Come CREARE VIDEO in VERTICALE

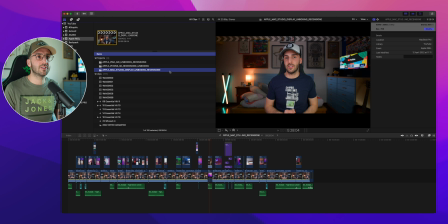3:54 Questo è un backup, quindi posso farci quello che voglio, però di solito creo un nuovo progetto, quindi faccio un bel command N,
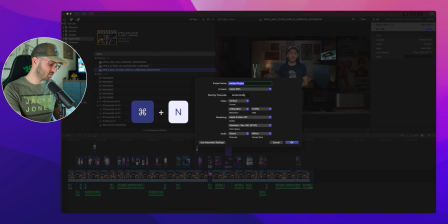3:59 vado poi a digitare il nome del progetto, che potrebbe essere Mac Studio Vert,
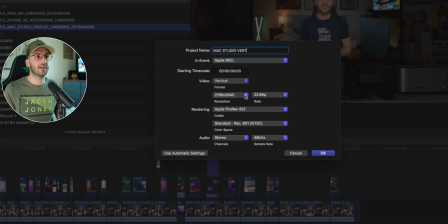4:04 e poi vado a selezionare da verticale la risoluzione idonea e a quel punto anche fotogrammi al secondo. Qui c'è proprio un nuovo tab in Final Cut, ma volendo c'è anche modo di inserire poi con un custom i pixel e quindi poi creare la proporzione più idonea al progetto che noi dobbiamo fare.
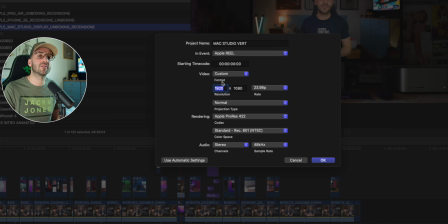4:20 Quindi in questo caso, volendo lavorare in 4K 9/16, 2160 per 3840, andiamo a fare 2398, il resto lo lasciamo così e facciamo ok.
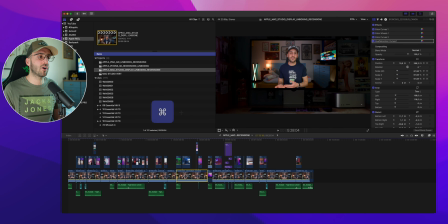4:31 A questo punto io torno nel progetto di prima, faccio un bel command A, command C per copiare tutto e mi rincollo tutto il resto.
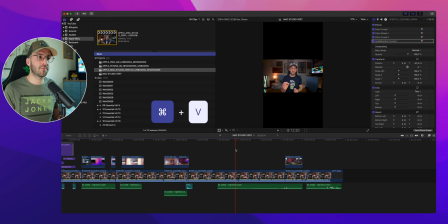4:39 Quindi a questo punto abbiamo riparametrato tutto il nostro mondo. Per quanto riguarda il mondo della musica, dalle prove fatte è meglio utilizzare le canzoni in trend, che quindi sono un pochino sponsorizzate dalla casa discografica, e quindi anche per magari dare un'opportunità al video di essere più visto, andiamo
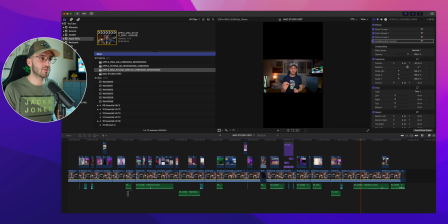4:56 a cancellare le canzoni che magari abbiamo scelto con tanta cura e mixato con tanta cura, e andiamo magari a lasciare invece i suoni che potrebbero essere comunque interessanti da abbinare, da inserire.
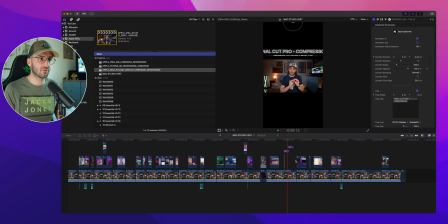5:08 Vado a cancellare anche la parte grafica che avevo creato per questa review, perché non ci sta, e ricostruirla in un minuto di video lasciamo anche perdere. E poi tutto ciò che invece è parlato io lo cancello, perché alla fine non lo utilizzerò.
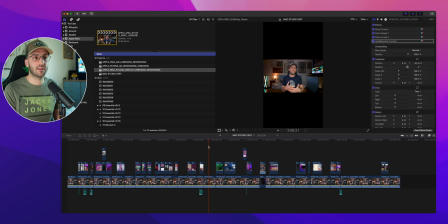5:22 Creerò un voiceover che inserirò nelle riprese che poi andremo adesso a ricondizionare insieme. Quindi seleziono la prima, shift, seleziono l'ultima e faccio un bel cancio. E ciao ciao, buona a tutto. Cancelliamo anche questo, teniamo solo quello che ci serve, in poche parole. Fatta questa operazione, non c'è altro da fare che selezionare tutto,
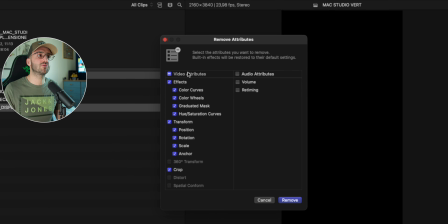5:41 fare un command shift x e cancellare tutti gli attributi relativi alla trasformazione e al crop.
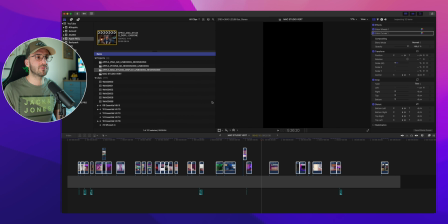5:49 Quindi ripristiniamo a zero tutto, cioè facciamo in modo che i video siano tutti centrali allo stesso modo. E a questo punto adesso dovremo andarli a zoomare nel modo corretto. Però per farlo, cioè o meglio prima di farlo, è importante fare questa operazione: prendere un video d'esempio, se sono tutti chiaramente con la stessa risoluzione,
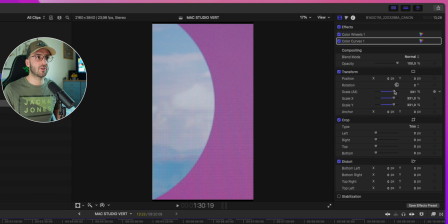6:08 e andare a zoomarlo fino a che andiamo a vedere proprio il riempimento della parte superiore e della parte inferiore totale.
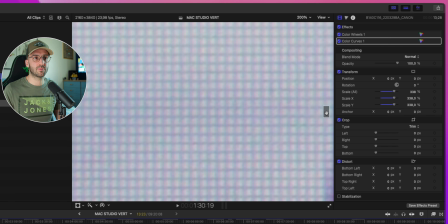6:15 Per verificare tutto ciò possiamo ingrandire del 200%, andare in su e vedere a questo punto se
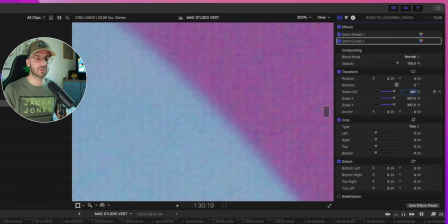6:22 dobbiamo magari diminuire un po' questo zoom, questo scale all, per evitare di perdere pixel inutili. Qui, come possiamo vedere, con il 37 ci siamo abbastanza, nel senso che siamo forse al limite. Io adesso ho mosso solo l'asse Y per verificare, quindi potrebbe essere 37,1 o
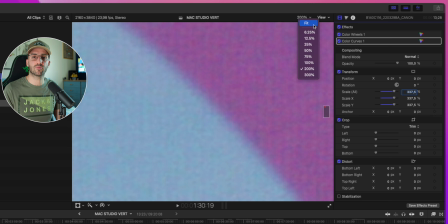6:42 37,5, facciamo così, siamo tranquilli e sicuri che abbiamo riempito tutto il video in verticale, anche se forse nessuno se ne sarebbe poi accorto.
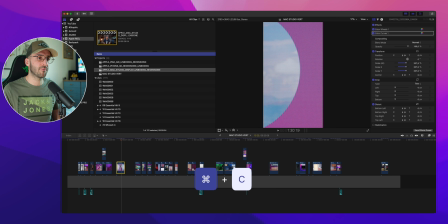6:49 Command C su questo video e selezioniamo tutti gli altri,
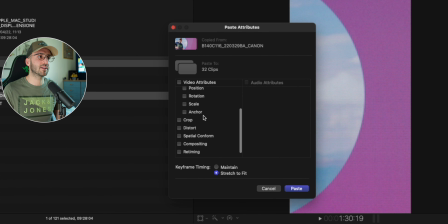6:53 facciamo Command Shift V e qui togliamo tutti gli attributi e lasciamo solo scale, così abbiamo zoomato tutti i nostri video.
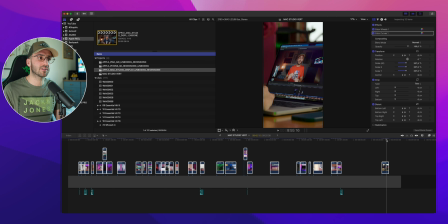7:00 Questi sono tutti i video che abbiamo praticamente ricondizionato e che sono pronti per essere poi utilizzati nel magico mondo del video verticale.
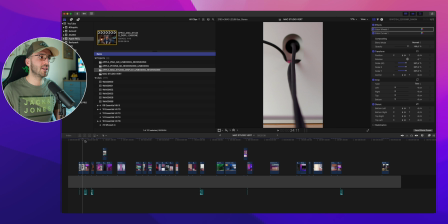7:09 Adesso facciamo questa operazione, scegliamo le riprese da tenere che si sposano bene.
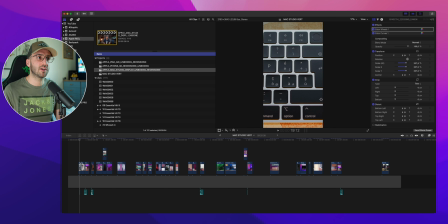7:15 Per esempio la tastiera a me non piace così, a livello di composizione è praticamente mastodontica perché copre tutta l'immagine, la riempie totalmente, può piacere o meno, a me non piace, quindi lo tolgo.
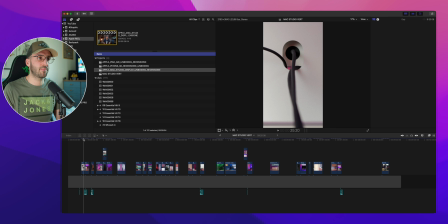7:27 I cavi invece secondo me si sposano bene, fanno capire un po' anche lo stile di questo prodotto.
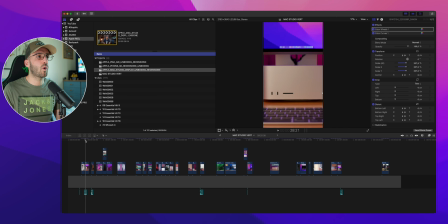7:33 E poi abbiamo il Mac Studio, che qua insomma è tanto tanto zoomato.